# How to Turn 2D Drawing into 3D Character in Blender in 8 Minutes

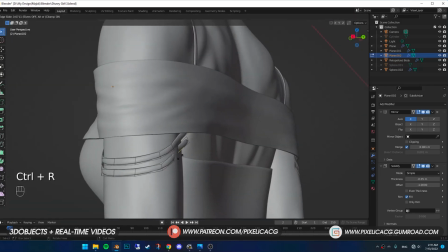(4:08)
My drawing, my rules, and unfortunately, you can't do shit about it. Select the clothing.
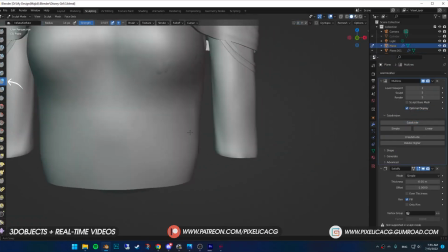(4:13)
In the sculpt mode, I use the inflate brush to add some folds on the dress.
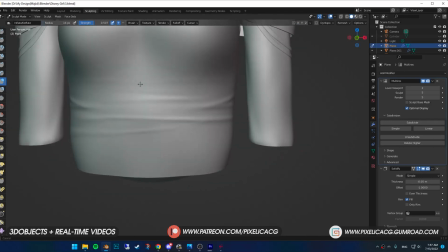(4:16)
The dress is tight, so the folds shouldn't be loose, because we need to make the fabric look stretched, especially between the breasts and the sides.
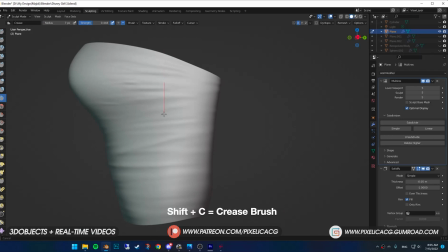(4:24)
When you had good amount of folds, using crease brush, make a line at the side of the dress for the stitches.
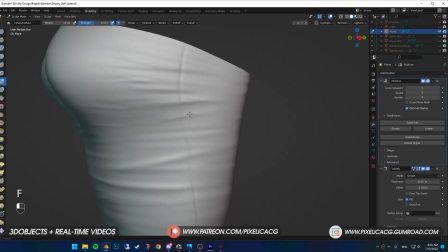(4:29)
It gives a more realistic look to the clothing. Then some small folds around the stitches to make the fabric more stretched on those parts.
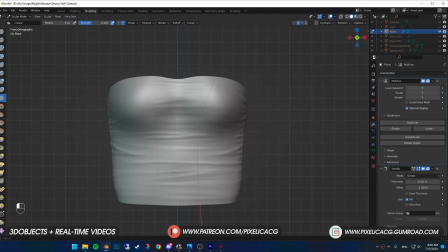(4:36)
Again, using crease brush, I make a line in the front of the dress, and add the folds here as well.
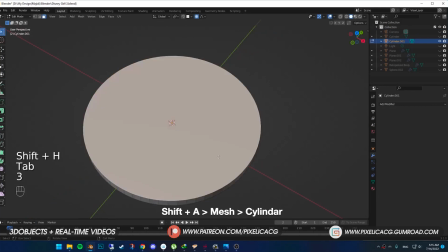(4:41)
For the diamond, I add a cylinder. Squeeze it.
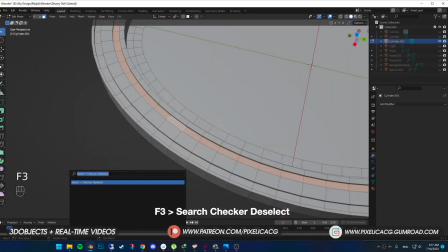(4:44)
In the edit mode, I select the faces around the middle. and using checker deselect ignore the half of the faces extrude them down do the same
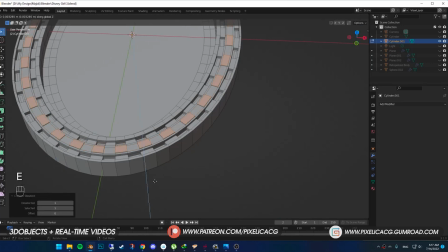(4:51)
thing for the other row too and for the one in the middle i extrude to the outside and while the pivot point is on individual origins scale
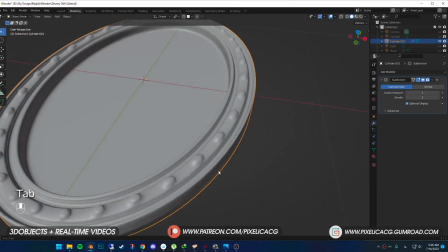(4:58)
them down then a subdivision surface modifier to smooth things out now it's time to place the diamond in it shift a in the mesh go to diamonds
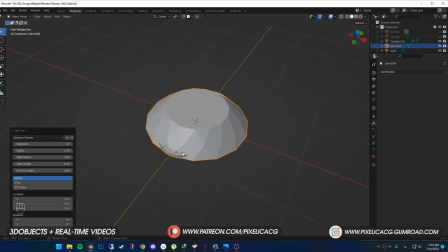(5:05)
and choose gem if you don't have the option you need to enable extra objects it's an add-on comes with the blender i also have a
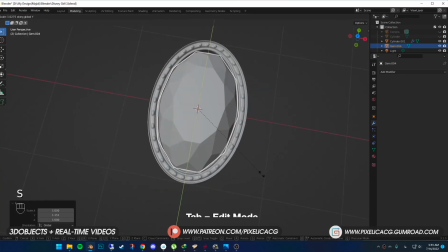(5:12)
quick tutorial about diamonds you can check that one out if you like now in the edit mode push the bottom to the top select the gym and the
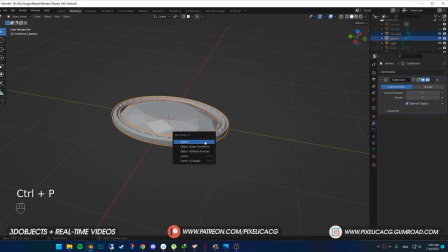(5:19)
metal press ctrl p and object to parent the diamond to the middle then place him on the dress for the neck choker using the same
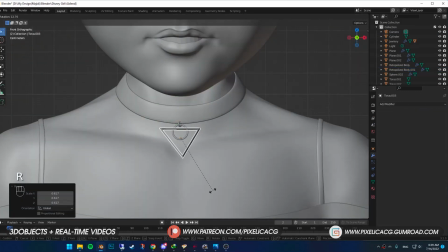(5:26)
method i wrapped the plane around the neck then made simple shapes based on the sketch using blender basic meshes i wanted some small diamonds
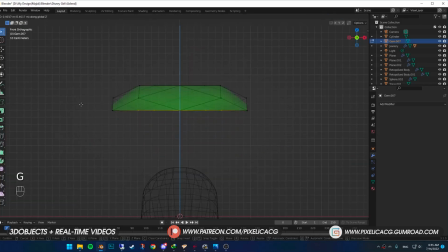(5:34)
on the dress so i added another gym with five segments push the bottom up and while in the edit mode i placed it on the dress added a mirror
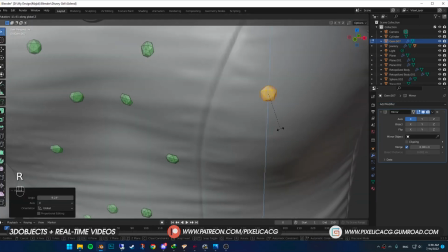(5:41)
modifier to have it on the other side then duplicate and spread it all over the dress For the eyebrows, I use the plane.
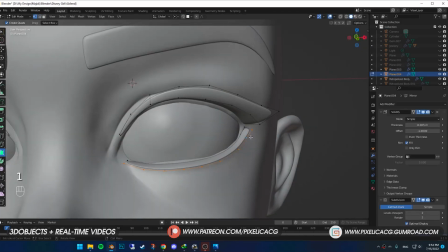(5:48)
While snapping is enabled, I make it the shape of the eyebrows. I made a full tutorial about the stylized eyebrows and eyelashes.
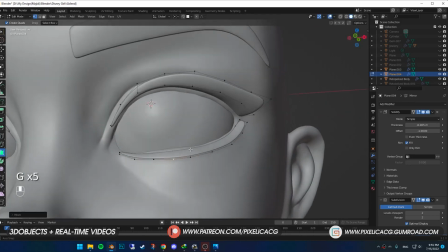(5:55)
Check it out on the top right corner. I also explained how to add the details and textures, all that stuff.
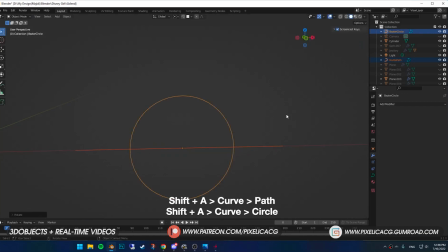(6:00)
For the stylized hair, I use path and circle curves. Use the circle as the geometry for the path.
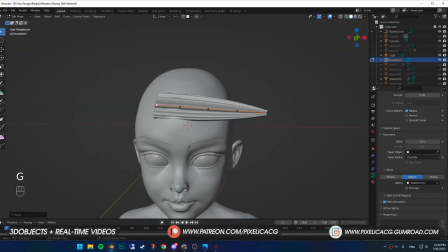(6:06)
Shape the circle and now it's ready to be placed on the head. I form the path based on the sketch, making sure I get all the directions right.
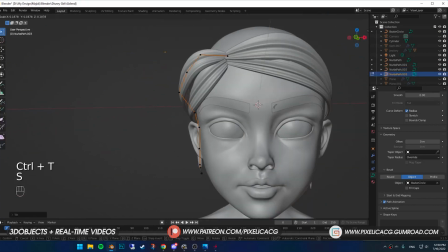(6:13)
To get something similar to the sketch. I explained everything about stylized hair on my ultimate stylized hair video.
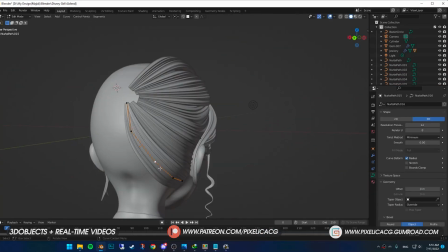(6:19)
Be sure to check it out for more. Direct bunch of them to the back of the head cause we're gonna have a ponytail.
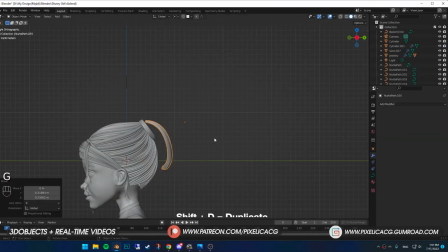(6:24)
Made a simple strap to hold the hair. Then duplicate some of those hair pads and bring it here to use as a ponytail.
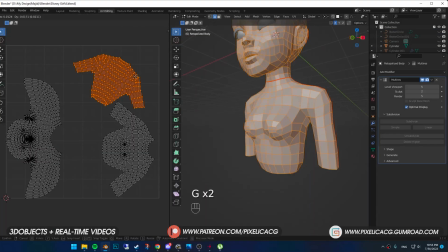(6:30)
Then some small hair strands to finish things off. I UV unwrap the body to start painting on it.
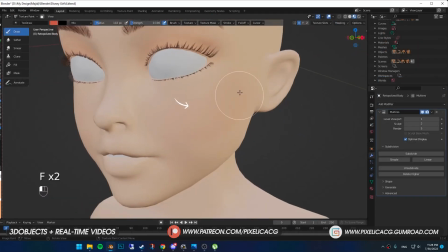(6:35)
Use the light skin tone for the base. Put some red pinkish hint on the cheeks and nose and red color for the lips.
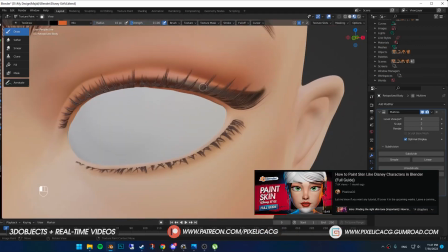(6:41)
Also, you can watch the full tutorial on the top right corner. Some eyeliner for the makeup and some fake shadows in the nostrils.
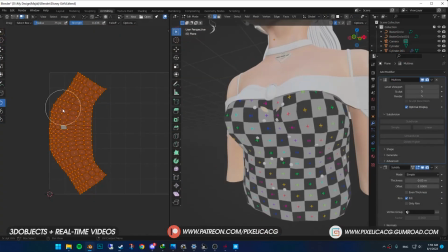(6:48)
Do the UV unwrapping again for the dress and make sure UVs are not stretched.
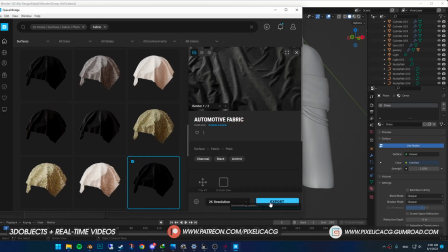(6:52)
Using Quixel Bridge Library, I choose a fabric material and export it to Blender, but it's boring and generic, so I want to design some patterns on it.
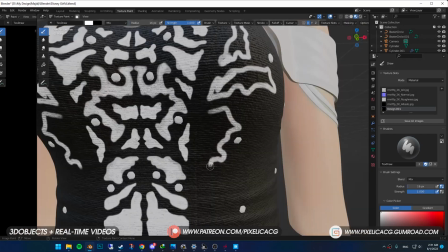(7:01)
In a black image texture with a white brush, I added some random shapes that come to mind. I have the X-Mirror enabled, so I paint on both sides.
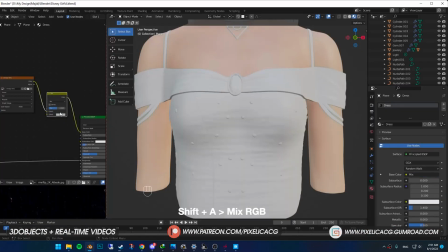(7:08)
After I'm done with the design, I added the Mix RGB node. Connect the image we just painted to the factor.
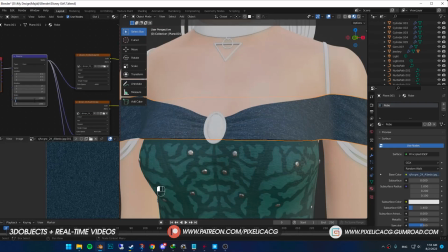(7:14)
Now we can change the color of the base and the design separately. Again, I choose another fabric material from Quixel for this one too, and shiny material for the straps.
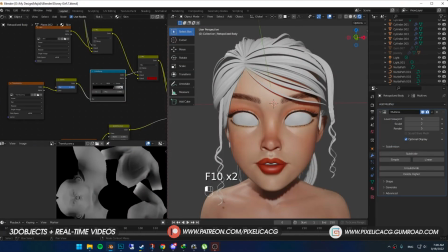(7:23)
I improved the shaders of the body by painting a roughness map, and also generating a translucency map for the subsurface scattering.
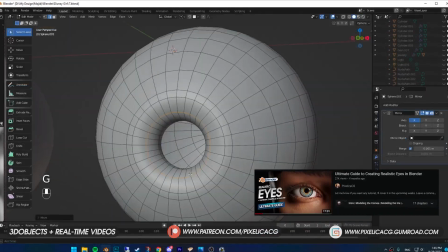(7:30)
Again, I explained all of that in a skin painting video. Also got a full guide on how to make the eyes in Blender if you're interested. it.
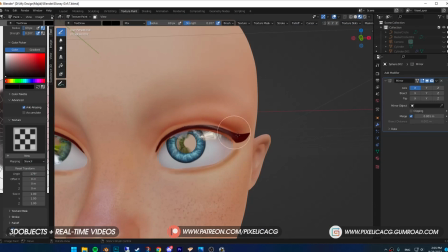(7:36)
Added some fake shadows under the eyes to make them look better. Then added some simple metahuman rig.
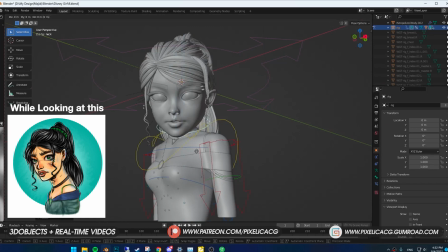(7:41)
Delete the rest of the rig and used it to pose my character. I forgot to make the hair black so I do that here.
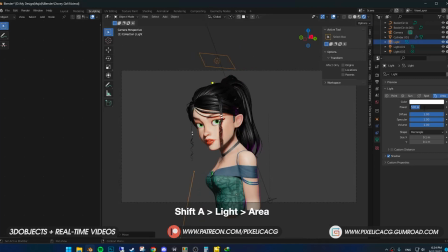(7:47)
For the lighting I kept it pretty simple. I added an area light in the front then few colored ones in the back to add some nice contrast. I played with the colors to see what goes best for this character. I have to mention I used this lighting setup for EV only.
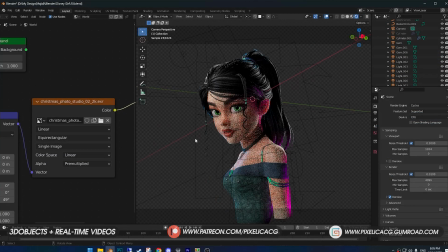(8:01)
For cycles render, I disabled the base area light in the front and used this free htri map instead.
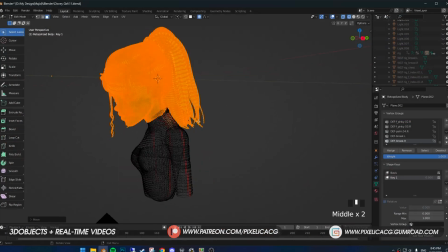(8:07)
Now for the animation, since it's just a quick animation, I used shape keys instead of actually fully rigging it.
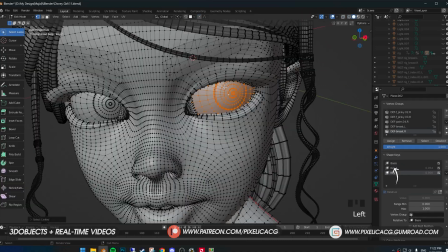(8:13)
Made one shape key for the head movement and another one for each eye.